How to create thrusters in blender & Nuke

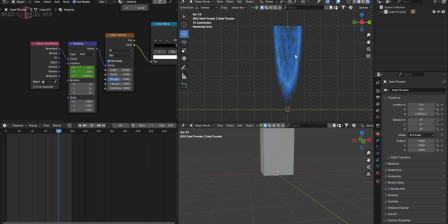Let's play it and see now. This one looks very subtle. It looks good with the noise, but we still need to see some more thrust or more power to the emission. To do that, we need to animate this box. That's the reason I kept this pivot point on the top area to animate this in a vertical motion.
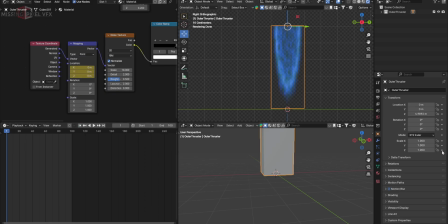For that, go to the first frame, give a key to this Z axis in a scale parameter. I'll go to the last frame. I'll just simply add one more key here. Now go to the graph editor, go to the modifier tab and select the noise.
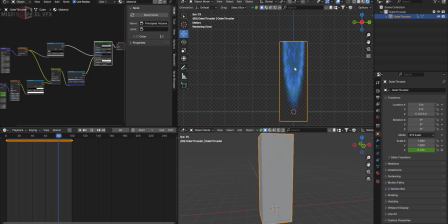So I forgot to mention one thing. When I created this vibrating effect on the thruster on frame first, I made this value 0.1 and give a key, and just in 2 or 3 frames my thruster will be on default value, which is 1. So I just gave this keys to show that kind of thrusters are getting started.
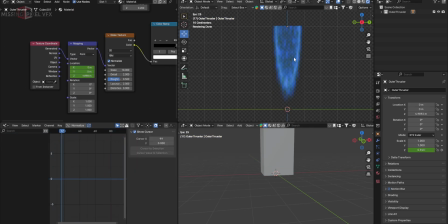Now we have this kind of vibrating feel on that box. We're not animating the volume here, we're animating the box. Now we have the outer thruster. In the same way, we can create the inner thruster as well. So I will create one more folder and call it inner thruster. I'll simply copy it and paste it in the inner thruster, and I'll just turn off this for now.
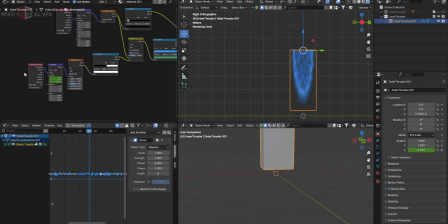I don't want to add any noise to the inner thruster, so I'll just remove this noise from it and all the colors. I have removed the color because I want to make it small and just play with the scale first and then apply the color later. So go to the parameters on the mapping. I will simply make this scale bit less, somewhat like this, and also this.
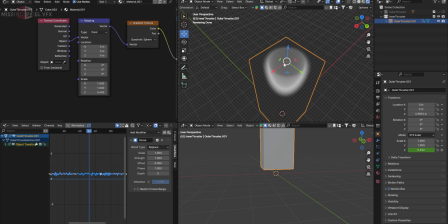Let's view it from the 3D space. Now this looks very big. I'll simply add values 1.5 to make it bit smaller and make it look like it's a core energy.
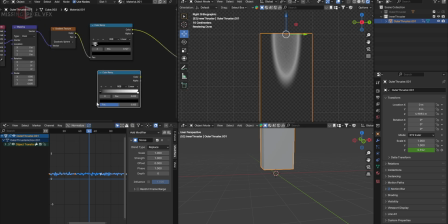I'll take a color ramp, and now let's add some color, like warm color,
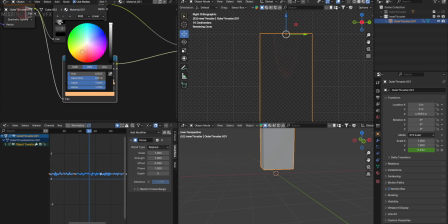and this to emission color, and make this color somewhat like this, and keep the values like 10. And also in this, I'll add some warmer color. It depends on your project, you can change the color. I'm just keeping this for the inner thrust now.
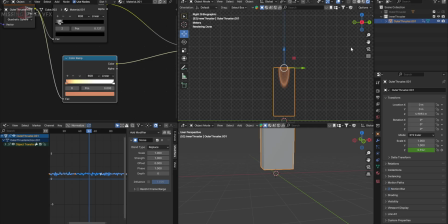Now we have two thrusters, one is outer and one is inner. Let's play it and see. This also looks good. Or I'll simply turn it on and move this aside so you can see different thrusters. I'll bring it back to the center again. Let's make it 0 in y-axis so it will go back to the center.
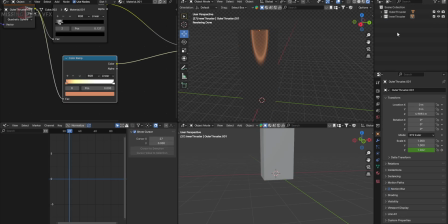Let's create one more thruster, which is heat or more volume. So I'll create one more tab and we'll call it heat. Let's copy it and paste it inside it. I'll close this both. I just don't want to see them. Now we have this heat thrust. I'll click it and let's change some values.
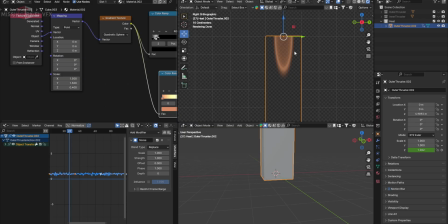First, view it from the side view. I don't want to keep it small or big. I just want to keep it in between the both the thrusters. So let's take this value somewhere. Let's make it like this. And also this value, I'll keep it 1.1.
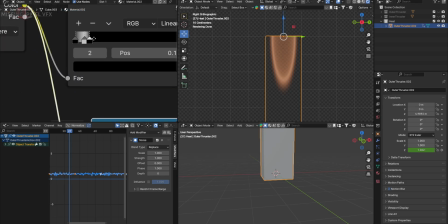And in this, I'm going to make it a bit brighter. I don't want to keep it transparent.
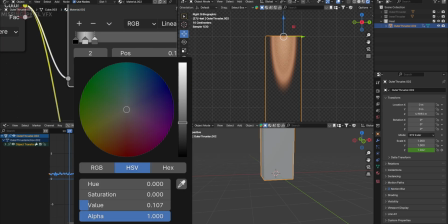So click to this third point here and make it a bit brighter so we are reading this kind of hotter feel inside.
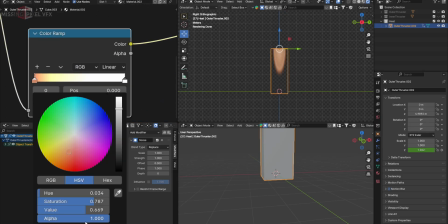And I will also introduce the values. This was 10 before.
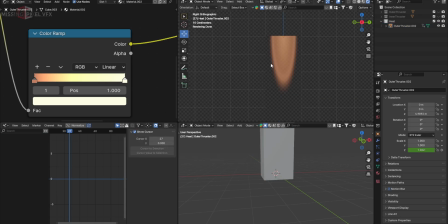I'll just make it 5 to make it less brighter, because this is going to be heat mat inside the two thrusters. We can do that in comp. Okay, let's see three of them together, how they look. Okay, we have three thrusters. One is outer, inner, and the heat kind of thing. We can just play with this thruster in comp.
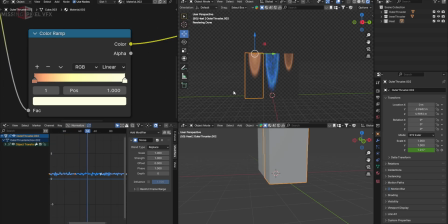Now they are moving all in one. If you want, you can just change the offset of the animation.
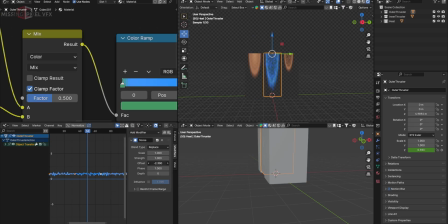Like for example, if I select this shape and just offset it, so they are not moving in the same timing, can change the speed as well. But I don't want to do that. I'll just keep them same because they are just the same thruster with the same energy, or they are emitting from the same point, so I'm keeping them all same.
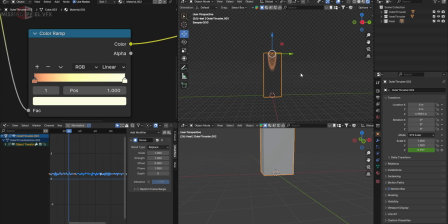Let's bring them back. I'll make the value 0 in y-axis so they will move back to the center. Now I don't know the reason they are not visible when they are all together. Maybe alpha issue, or I don't know. But however, I don't want them all together. I want them in separate layers, so I will render them one by one.
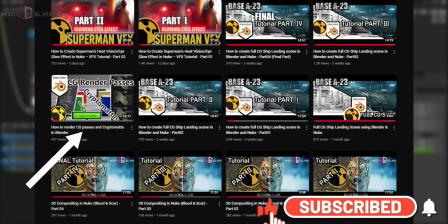Or I have already explained how to render the layers in Blender. You can check out this video.